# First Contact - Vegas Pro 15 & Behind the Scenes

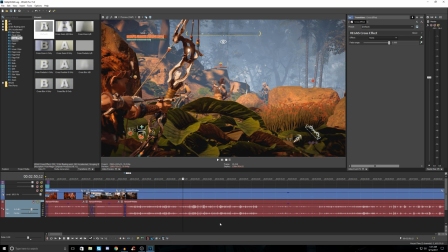1243s
Because obviously, if you spend too much time showing every single death, then it's eating up a lot of, you know, view time, and that gets boring.
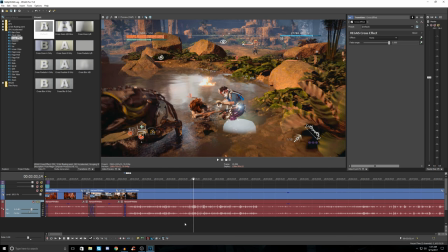1250s
So if I were to die, I would probably show one death and then show me respawning and making another attempt.
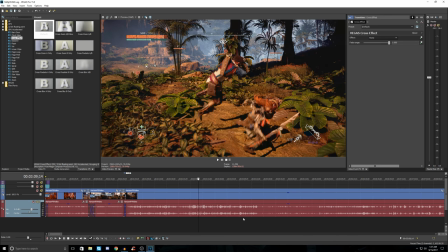1258s
But here, I don't think I died.
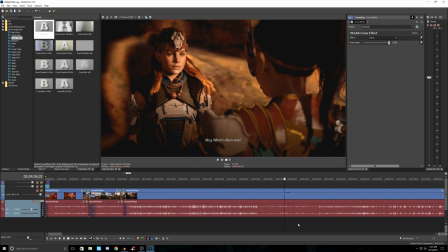1263s
And we just continue here and we talk to Talana.
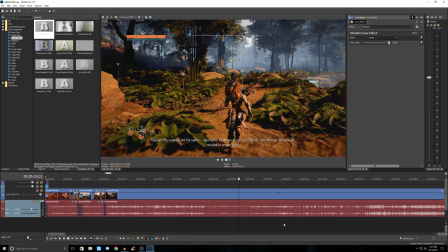1269s
And then I think we follow her, scrubbing along. And part of the quest is to follow her towards Redmaw.
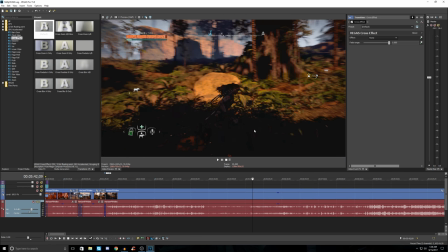1278s
So you could potentially edit past this or show the entire travel sequence.
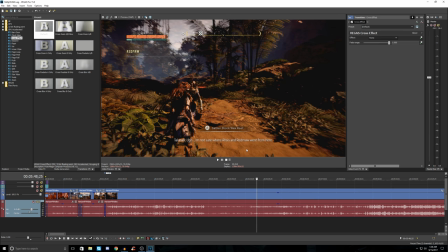1284s
Obviously, there's some dialogue here, so anytime there's dialogue, I try not to skip out. So here we're doing our
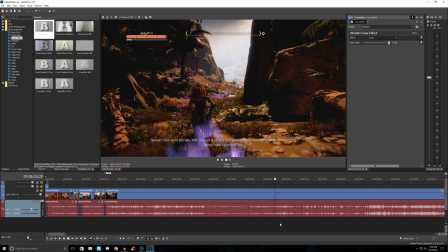1295s
track following. I mount up. And then we eventually get to Redmaw here.
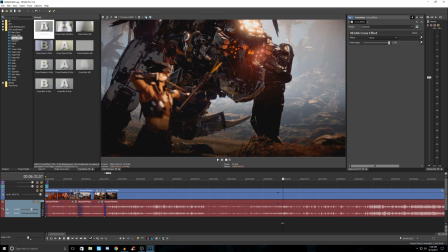1304s
Again, spoiler warning. Always leave in. I never mess with cutscenes.
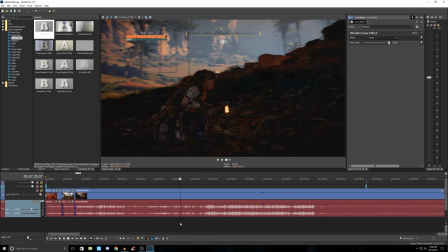1313s
And I think pretty much just end up with a big fight featuring Redmaw.
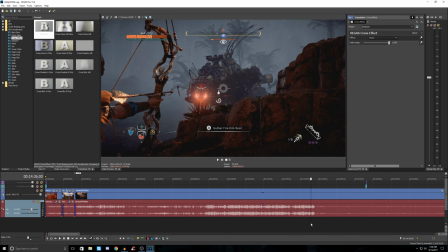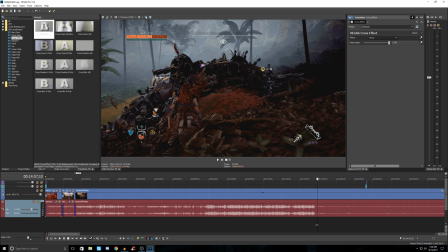1325s
And we eventually kill him.
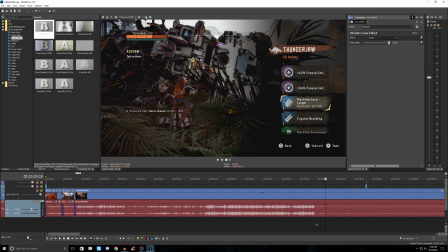1330s
And then there's a little bit of a cutscene after that. And then there's some looting. Now, I would show a little bit of the looting, not too much. Another nice way to transition is when you're going from kind of more of a still,
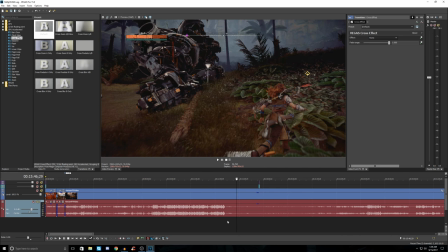1345s
either like sitting down, standing still, looting, where you're not moving a lot.
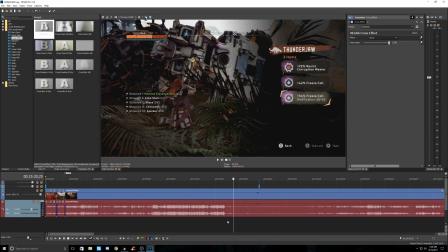1350s
You can go from this to something else. So we'll show what we were able to loot because people like to see the loot. I'll do another split here. And then I will look for somewhere.
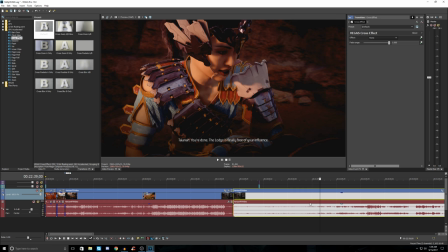1361s
Where am I going to go next? Oh, we want to group this up again. See, I generally forget all that. Group this all up.
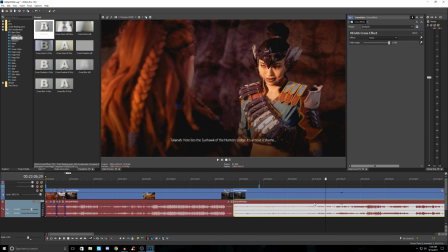1368s
And so eventually we talk to her again. And that chump over there.
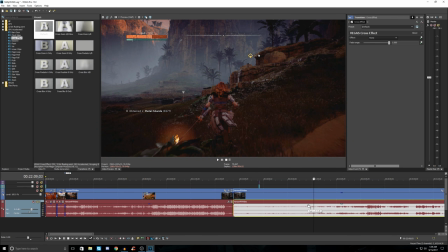1375s
But how do we get to them, right? We want to make, it has to make sense. So eventually we're still looting here.
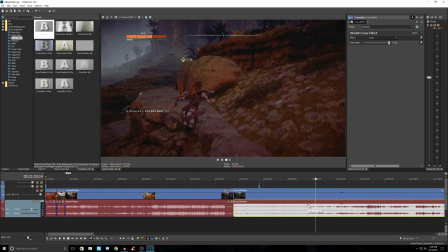1381s
So, right, there's like a lot of kind of boring stuff in the way of keeping it more like a movie.
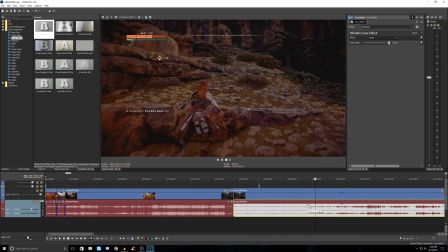1386s
So I tend to get away from some of that. And it's more about kind of just getting to these people.
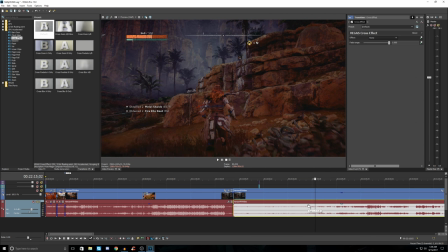1394s
So
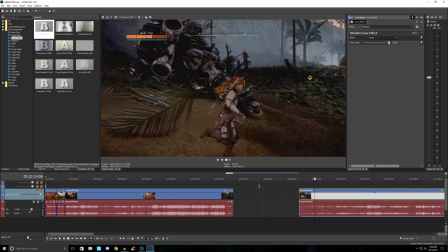1396s
there's a point there. And I'm going to drag this to that and bring this back up.
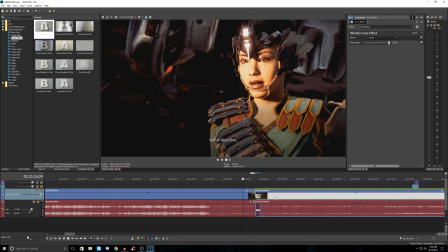1404s
And we will transition. Let's see. Maybe a 1 second should be fine.
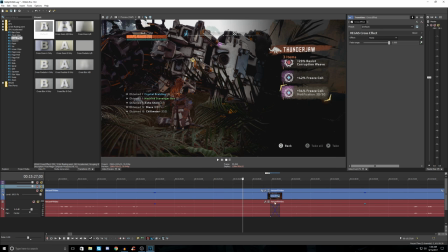1414s
And so there's going to be some music there, so we're going to want to do an audio transition. And we might even want a little less of this because we've seen the loot for quite a bit. So I can do 1 second there.
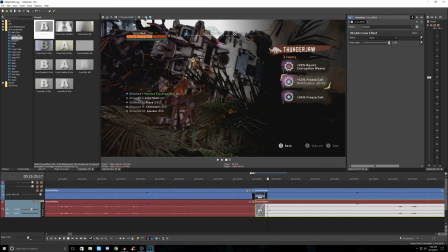1429s
And so that transition is fine, but there's obviously music that starts, so it's quite abrupt.
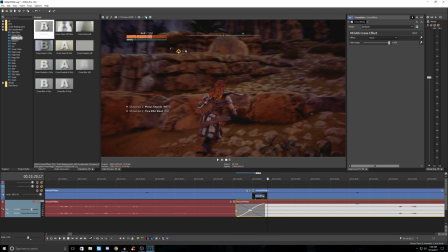1437s
Let's try another 3 second.
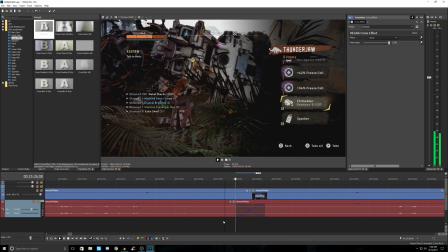See again how the audio changes the whole transition.
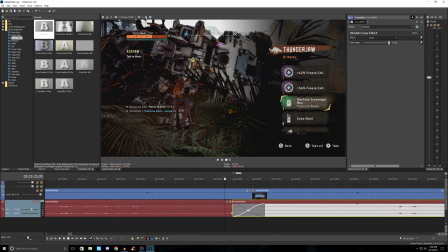1454s
And you could of course play with that a little bit.
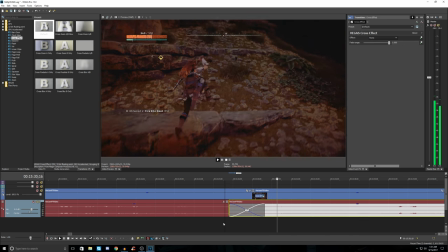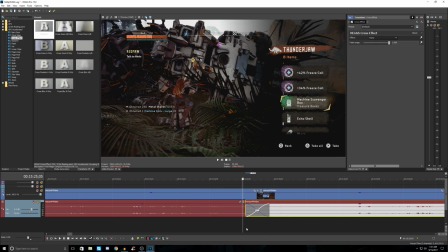1468s
So again, think about movement or non-movement. In this case, standing still, it's okay to go to movement.
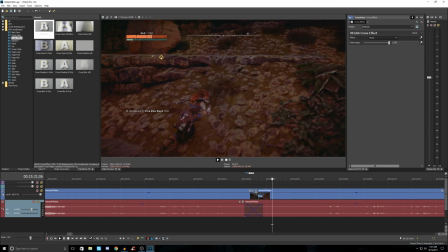1474s
But if you're moving in a direction, try to match that direction going into the next scene. And then you get into the NPC dialogue.
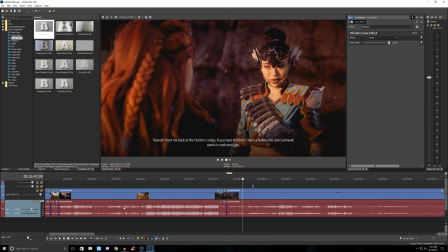1484s
And all of this too, if you think about having commentary here, you can see where the game gets louder or quieter.